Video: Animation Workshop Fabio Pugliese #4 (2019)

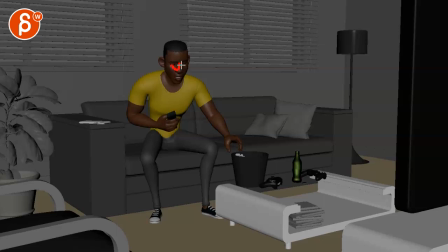242s
And I wonder if you could push where either you have a little bit of up or a little bit of down with the head or a bit of a... sideways with a sideways tilt, like a little bit in Y and a little bit in whatever your rotations are, it seems like X, but a little bit of an accent on pull.
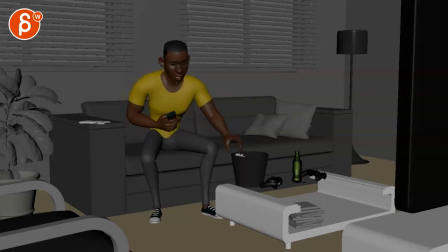257s And pull it down. And pull it down. And pull it down.
The down is on that curve, which is good. It just seems soft there. And even at the beginning. What is it you want, Barry?
What is it you want? What is it you want?
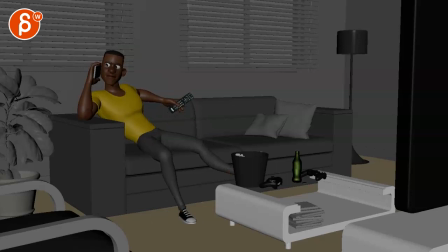273s What is it you want, Barry?
What is it you want, Barry? Even though Barry has a head down, it just seems all in one axis. That would make this a bit more complex.
What is it you? What is it you want? What is it you?
Even the what is it? I feel like we could have a bit more of a sideways or a stronger.
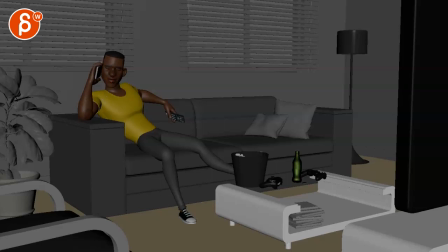292s
Maybe the jaw comes out a bit to the side with a slight curve. I feel like it's a bit harsher.
What is it you want, Barry?
is a bit of movement in the Y, but then it's just mostly up and down. There's a little bit there, but it just feels like there's a visual just up and down.
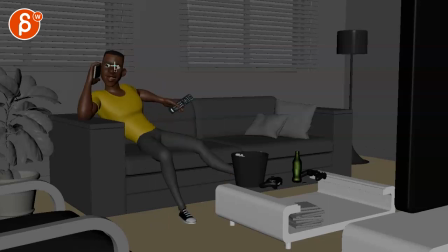311s On Barry? Barry? Barry?
Like a little bit of a curvature in there.
Barry? What do you want?
This is okay, because here the voice goes down.
What do you want?
And I don't mind this one.
What do you want? What do you want?
But even then, what do you want?
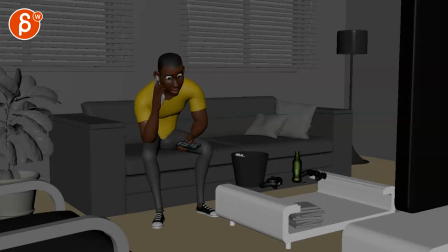327s
It could be what do you want with a little bit of a sideways. Again, if you track the nose, I'm not saying the nose has to do all those crazy curvatures, but just a bit more complexity instead of down, a bit of a down, over, just a bit. You can always go big and then scale it down later.
What do you want? You want the moon?
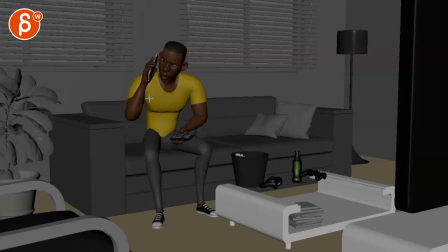345s You want?
But yeah, here we go back to the snappiness, and it's mostly when you have that wrist. It kind of stays locked through there. I know it goes up a bit, but it feels locked because you have so much elbow movement. And then we lock, but then this continues pretty big. It seems like you want to just ease into that a bit more.
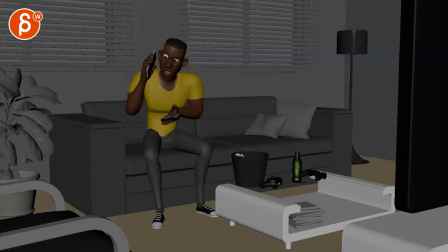366s You want the moon?
Because other things don't snap as much. It just seems like that arm just kind of stands out a bit.
You want the moon?
And how that elbow really snaps up there.
You want the moon? You want the moon?
To me, I would snap less here and have more in the chest and the head, because he goes...
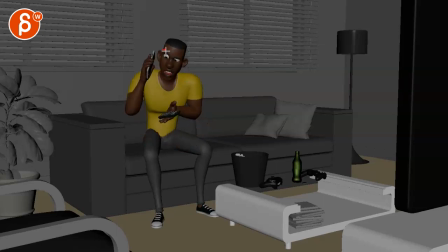384s You.
Look, to me, this is the you is kind of a head bob, a little bit of a head chest accent there because of this, the stuttering and him finding the words.
You want the moon?
Where I almost feel like you want to see and feel this more in here versus here.
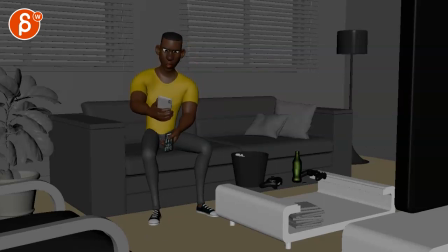401s You want the moon?
And that's fine, except what I mentioned here in the wrist.
Moon?
But if you go back to the beginning, things that I would pay attention to is, now that we're getting into all those details, it's just finger transitions and some arcs and things.
So, what is it you want?
Like, for instance, how this remote goes up.
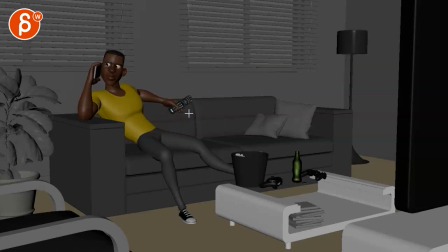421s
It goes up, and you can track that tip here. It seems like it just goes up like this, holds, and it goes back down. So it's a little bit of a wider arc, and then kind of down like that.
What is it you want?
And I think you can go up.
What is it? What you want?
Like, you know, you have a little bit of an up, overshoot, and then back down.
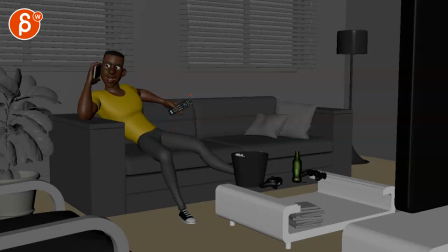440s
It's a little bit more, again, subtle, but a bit more in your arcs, and again, it's a bit more flourish. And it's tiny. It just seems like it goes up, holds, and down. And I feel like you want to go. You can go.
What does it want?
A little bit of a, almost a moving hold into a curvature like this, and a drop. So just tiny little details.
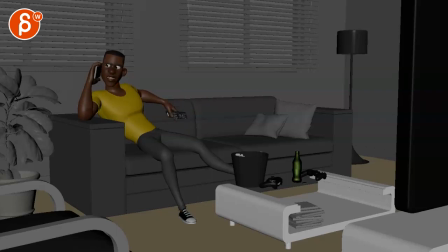458s What is it you want?
Also, he tenses up a little bit, right?
What is it you want? What is it that you want?
So I would have. You could have that thumb a bit more relaxed, maybe one finger a bit higher.
What is it?
And what is it that you want? You can tighten these a bit more, so that thumb could be a bit tighter.
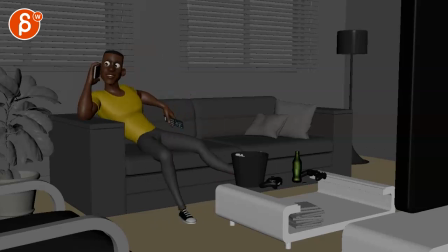473s
So a bit of a finger change.
Go on, Barry.
And then here too, because as you go up now, abs will tighten, muscles will fire here, everything will fire, and he's going to change his position. And I would, again, maybe change the grip a tiny bit, a little bit of a finger change there.